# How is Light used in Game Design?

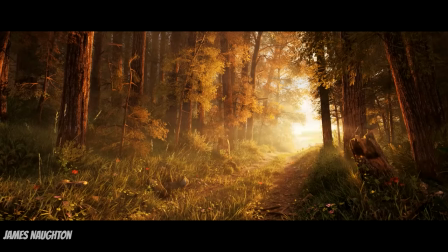7s
Whether we're talking about softly lit alleys or awe-inspiring sun-bathed forests,
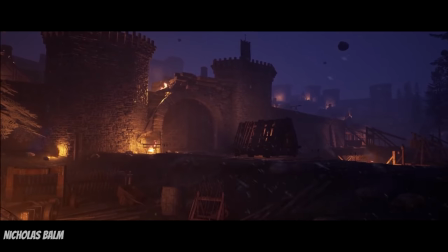13s
there's no denying that lighting is one of the most important cinematic elements that can make or break a video game's immersion.
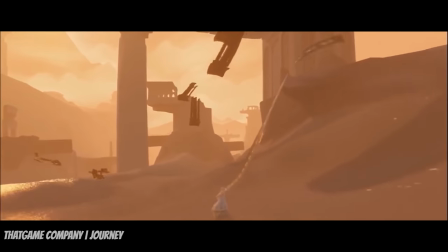18s
Although a natural unaltered sunset scene does a fantastic job at pulling at our heartstrings,
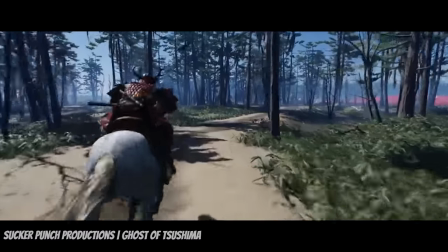24s
the modern luxuries of multi-light setups and the more recent real-time rendering engines used to create
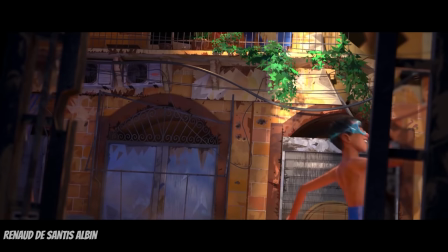29s
some of our favorite video games have allowed us to discover new ways of using light for impressive storytelling.
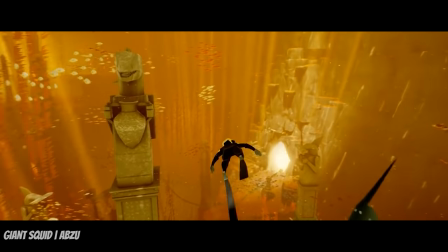35s
In this video, we're going to explore how the games we love have pushed the boundaries of creativity and how they use light to create immersive worlds,
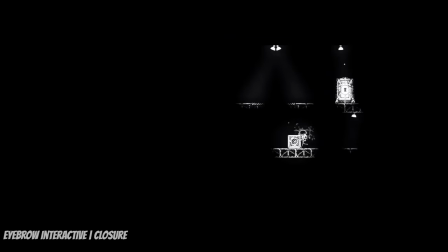43s
draw emotion from us, and even create unique game mechanics that might surprise you.
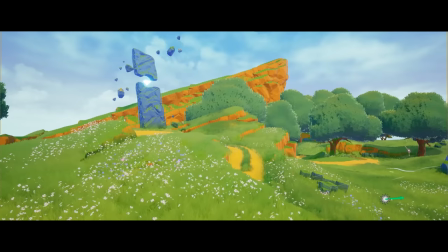47s
Also, if you want to learn how to create beautiful environments in Unreal Engine, check out my brand new environment art course called the Environment Artist Survival Kit,
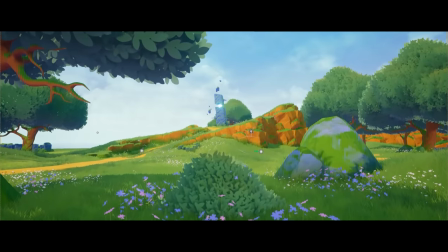55s
where you're going to learn everything from making flowing grass to fluffy trees and sweeping beautiful landscapes.
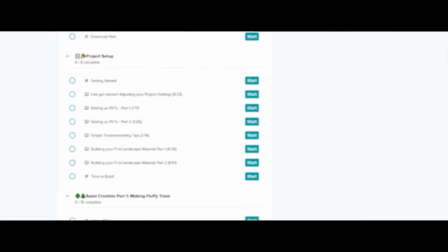60s
I'll leave a link in the description for anyone who's interested in checking out the course.
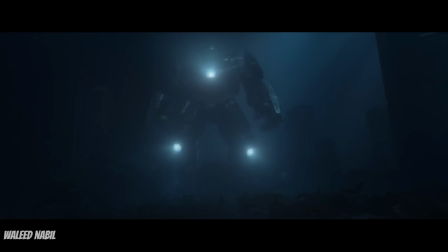65s
Before we get too deep into this video, I think it's important for you to understand some basic concepts about light when trying to discuss such an abstract ethereal concept.
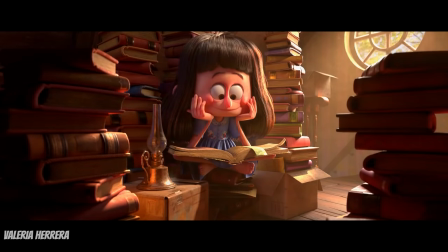74s
From my research, light can be judged by four distinct traits. Quality, Quantity, Direction, and Color.
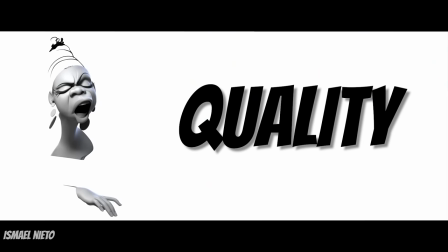82s
The quality of light is its ability to cast either hard or soft shadows.
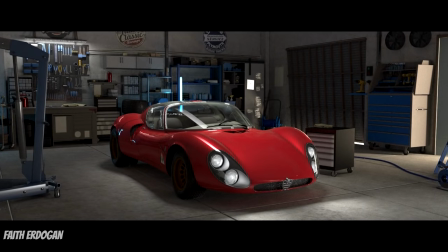86s
A bright, focused light will create well-defined and sharp shadows and provide a high-contrast look to a scene.
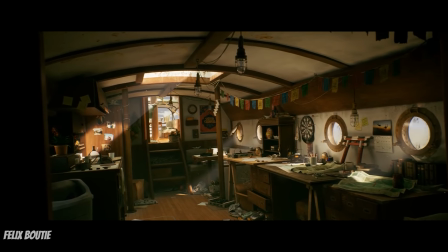93s
These types of lights work best for infusing a strong sense of drama to the scenes and making them appear edgy and raw.
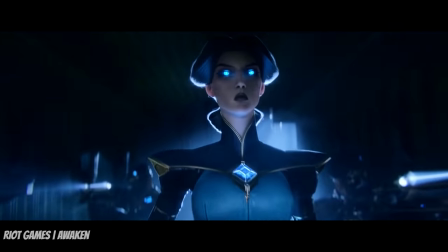99s
Games make great use of these for scenes with a lot of action or pressing suspense,
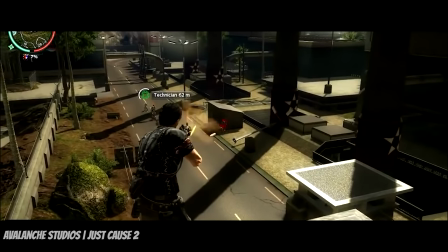104s
as is the case of the harsh shadows cast by a scorching sun in the game Just Cause 2.
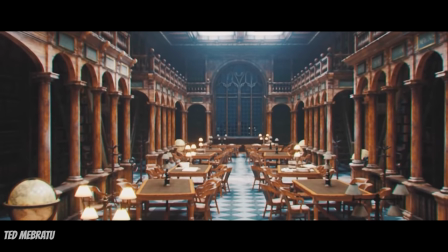110s
Alternatively, soft lighting is more diffuse and casts little to no shadows at all.
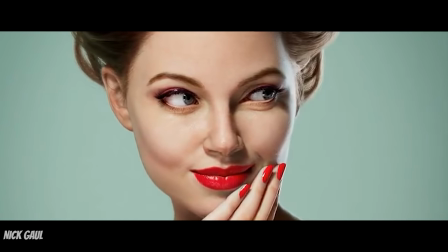115s
As a result, it's a lot more natural-looking and can make subjects and environments appear welcoming and warm.
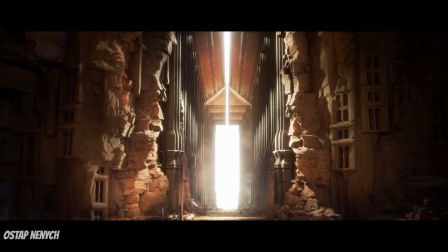121s
Another important aspect is the quantity and intensity of light. Bright, high-key, and uniform lighting can induce a feeling of spaciousness and relaxation.
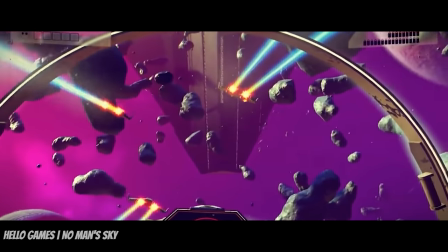131s
The bright, open vastness of No Man's Sky is a perfect example of this.
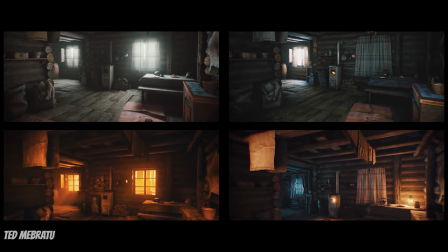135s
At the same time, a low light level with dark areas around it will feel a lot more private,
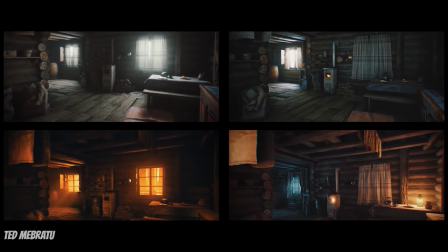140s
claustrophobic and depending on the specific of the game, tends to downright terrifying.
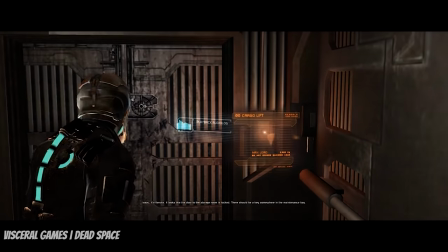146s
The dimly lit corridors of Dead Space are a great example of a game that relies on a lack of lighting to create tension, fear and claustrophobia.
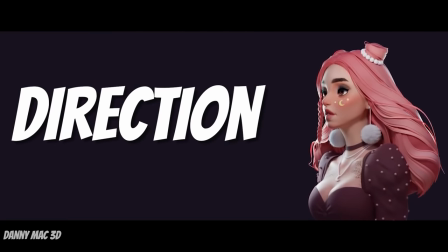155s
Direction is yet another factor that can influence the atmosphere of a particular scene,
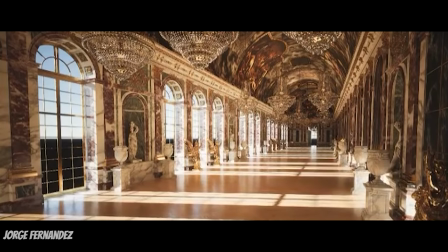160s
with intense light from above creating tension, while light at the room perimeter induces a feeling of safety. The direction of light itself is often used to guide the player towards points of interest and showcase assets with the greatest level of detail.
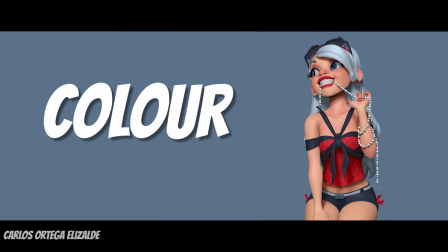175s
Lastly, a critical aspect of lighting is its color, and this should come as no surprise to anyone.
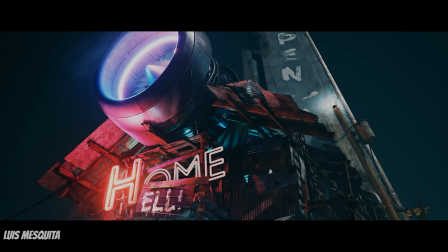180s
Color has been used intensively to convey emotion in all art mediums, and is vital for setting specific moods and suggesting emotional states.
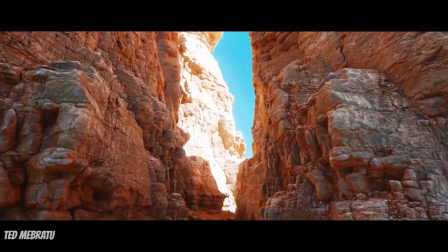189s
Games make no exception to this, as we probably already know how warm light can feel relaxing,
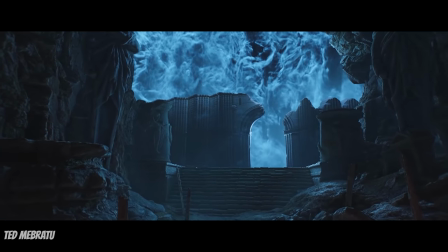194s
while cool light usually makes us feel more alert and ready for the next battle.
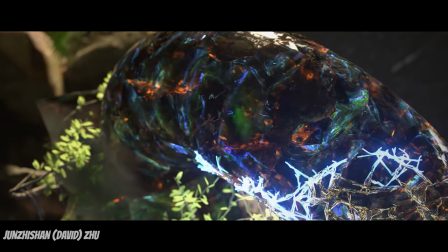198s
And when we detach from the limiting constraints of the real world, lighting can assume basically any color,
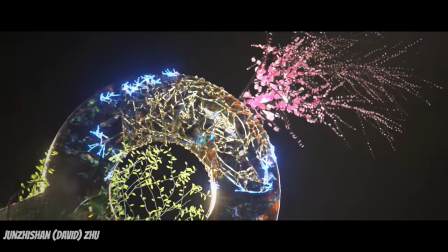204s
which makes it an invaluable tool for portraying and inducing very specific ambiances. Okay, take Firewatch for example.
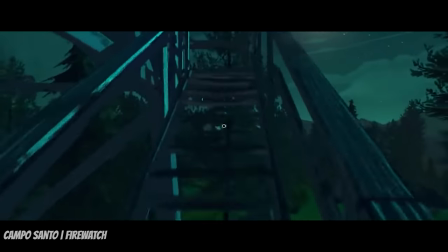211s
This game is an exceptional example of how unsaturated yet somehow striking hues can influence how we feel about
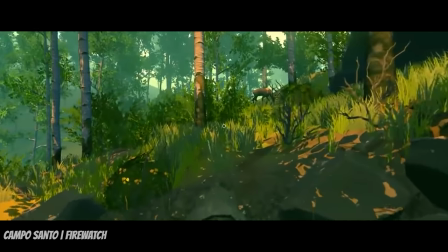217s
a certain situation and how lighting perfectly blends the graphics and the story into a complete heart-wrenching experience.
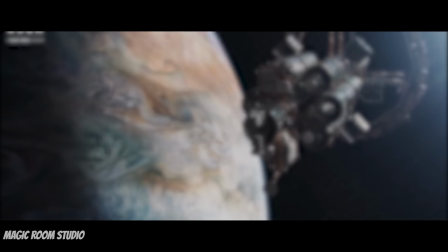223s
But why exactly does lighting have such a powerful impact on our emotions? Let's take a look and explore the psychology of light for a second.
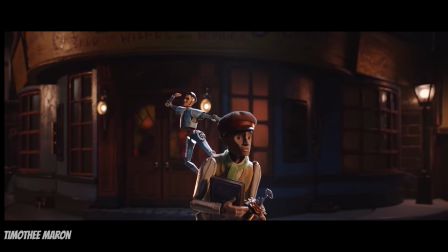231s
You'll be pressed to take a psychology class and not hear the words stimulus and response.
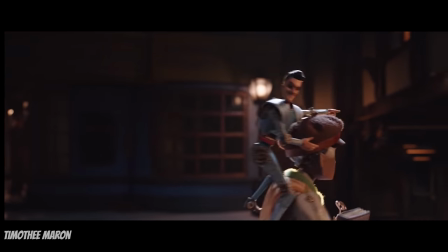236s
They are the foundation for our most basic understanding of how our minds work, and they define the relationship between ourselves and our environments.
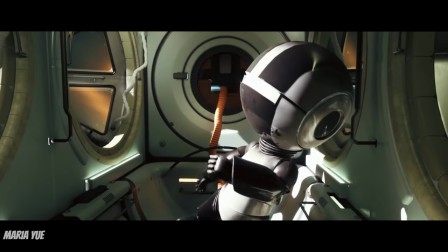245s
Most of our responses happen subconsciously, thus are perceived as involuntary.
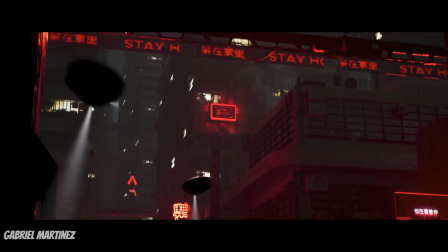250s
Think of you pulling your finger away from a hot pan, or Pavlov's dog salivating at the sound of a bell.